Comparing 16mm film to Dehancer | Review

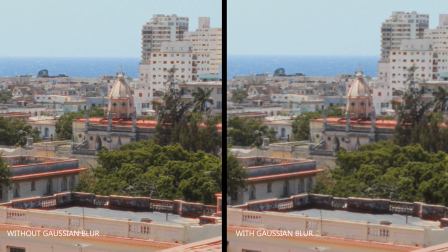(12:14)
It softens the edges, makes it look a little bit more imperfect, and really gives it that film feel. That also helps soften the halation and glow.
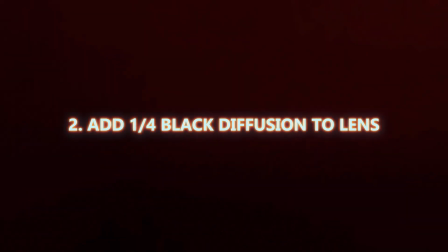(12:23)
Another thing that softens that halation and glow is a quarter black diffusion filter on your lens.
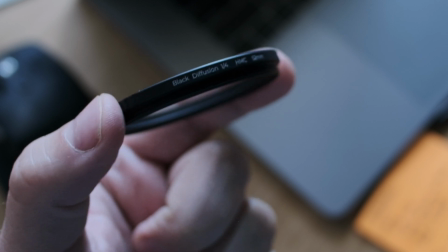(12:30)
I put this on my Fujifilm camera,
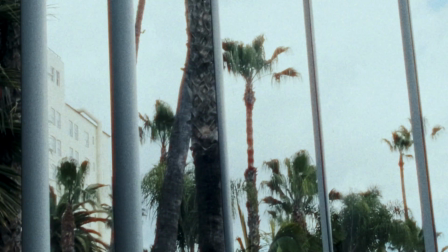(12:32)
and it really helps soften where the halation starts and stops instead of it being just like an abrasive chunk of red glow in certain areas.
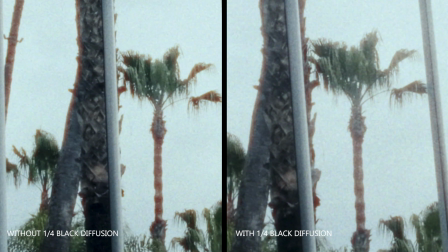(12:40)
The effect is subtle, which I liked, but I found that it did make enough of a difference that I keep that filter on my camera.
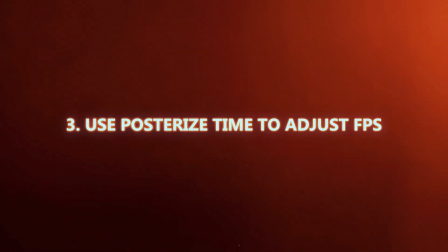(12:46)
Another thing you can do, especially if you're going for a Super 8 look,
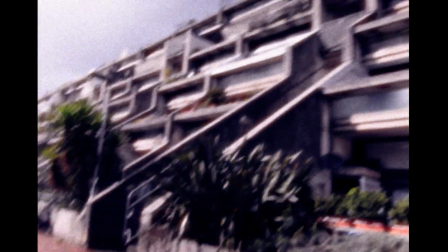(12:49)
is to add a posterized time effect and set it to 24 or 18 frames per second just to get the motion looking more accurate. And finally, have a reference. Being able to reference actual 16mm film is super helpful to get a convincing look.
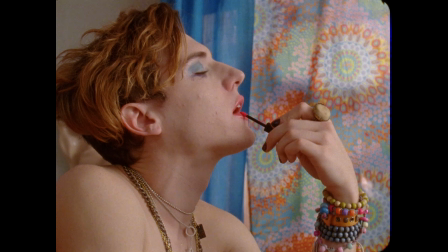(13:06)
I think if you just had your footage, you could get somewhere that you think looks really good,
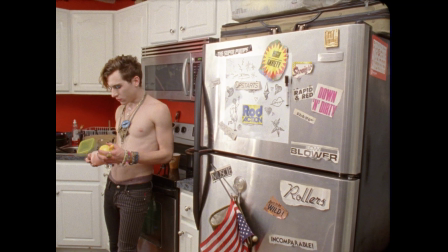(13:10)
but when you're actually comparing the two, there's so many small details like where the halation is occurring,
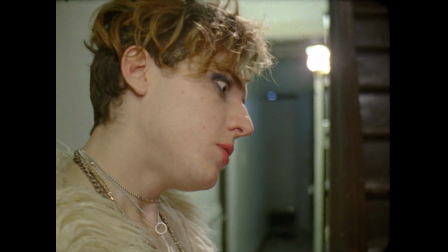(13:16)
maybe where there's some green in the midtones and shadows that you weren't expecting, and also just the overall softness of the footage itself that can really help you get a convincing look. Overall, I think this is definitely the most powerful film emulation tool that I've tried.
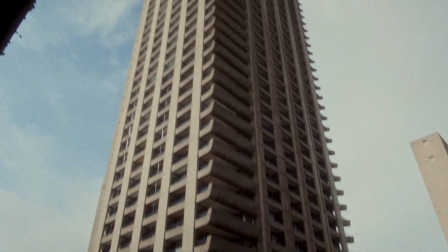(13:35)
A lot of other film emulation tools are looks that you put on top of your footage,
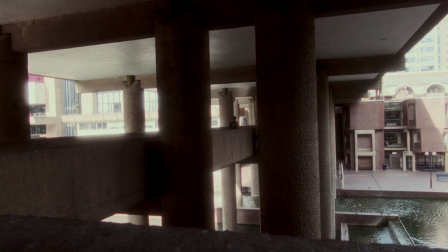(13:41)
and they do kind of recreate the contrast and color profiles of different film stocks.
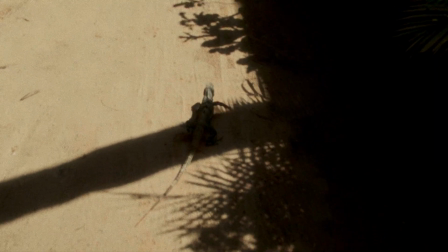(13:46)
A lot of them also have grain and damage and all of the other elements that you think you need in film. Where Dehancer really takes it to the next level, in my opinion, is with the halation tool.
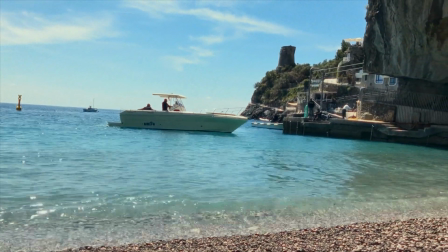(13:57)
I haven't really seen any other tool tackle halation in the very specific way it occurs when shooting on film,
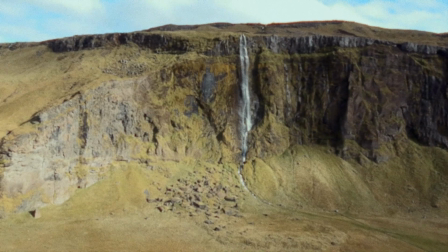(14:05)
and Dehancer does that. And I think with enough testing, you could probably shoot something digitally and give it a really convincing 16mm film look.
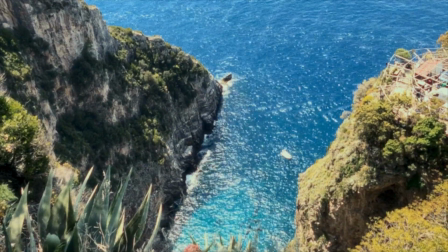(14:12)
I have a feature film in the works right now,
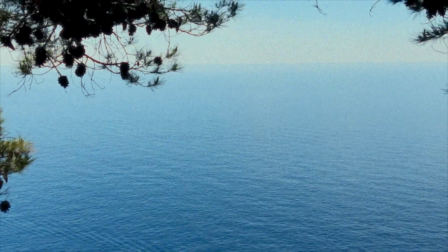(14:16)
And I was, of course, toying with the idea of what if I shot this on film, and then I looked into the cost and it was outrageous.
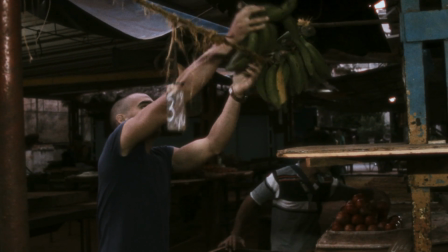(14:24)
But now that I have used Dehancer and gotten to know it a little bit more, I'm actually gonna do some camera tests and see
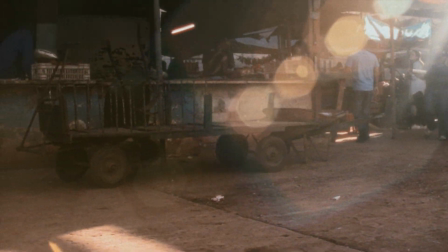(14:30)
if it's possible to mimic a film look for an indie feature and see if that is worthwhile.
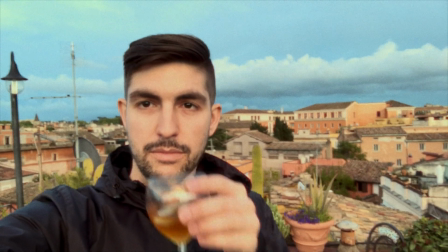(14:36)
This includes what we shoot and also all of the VFX as well.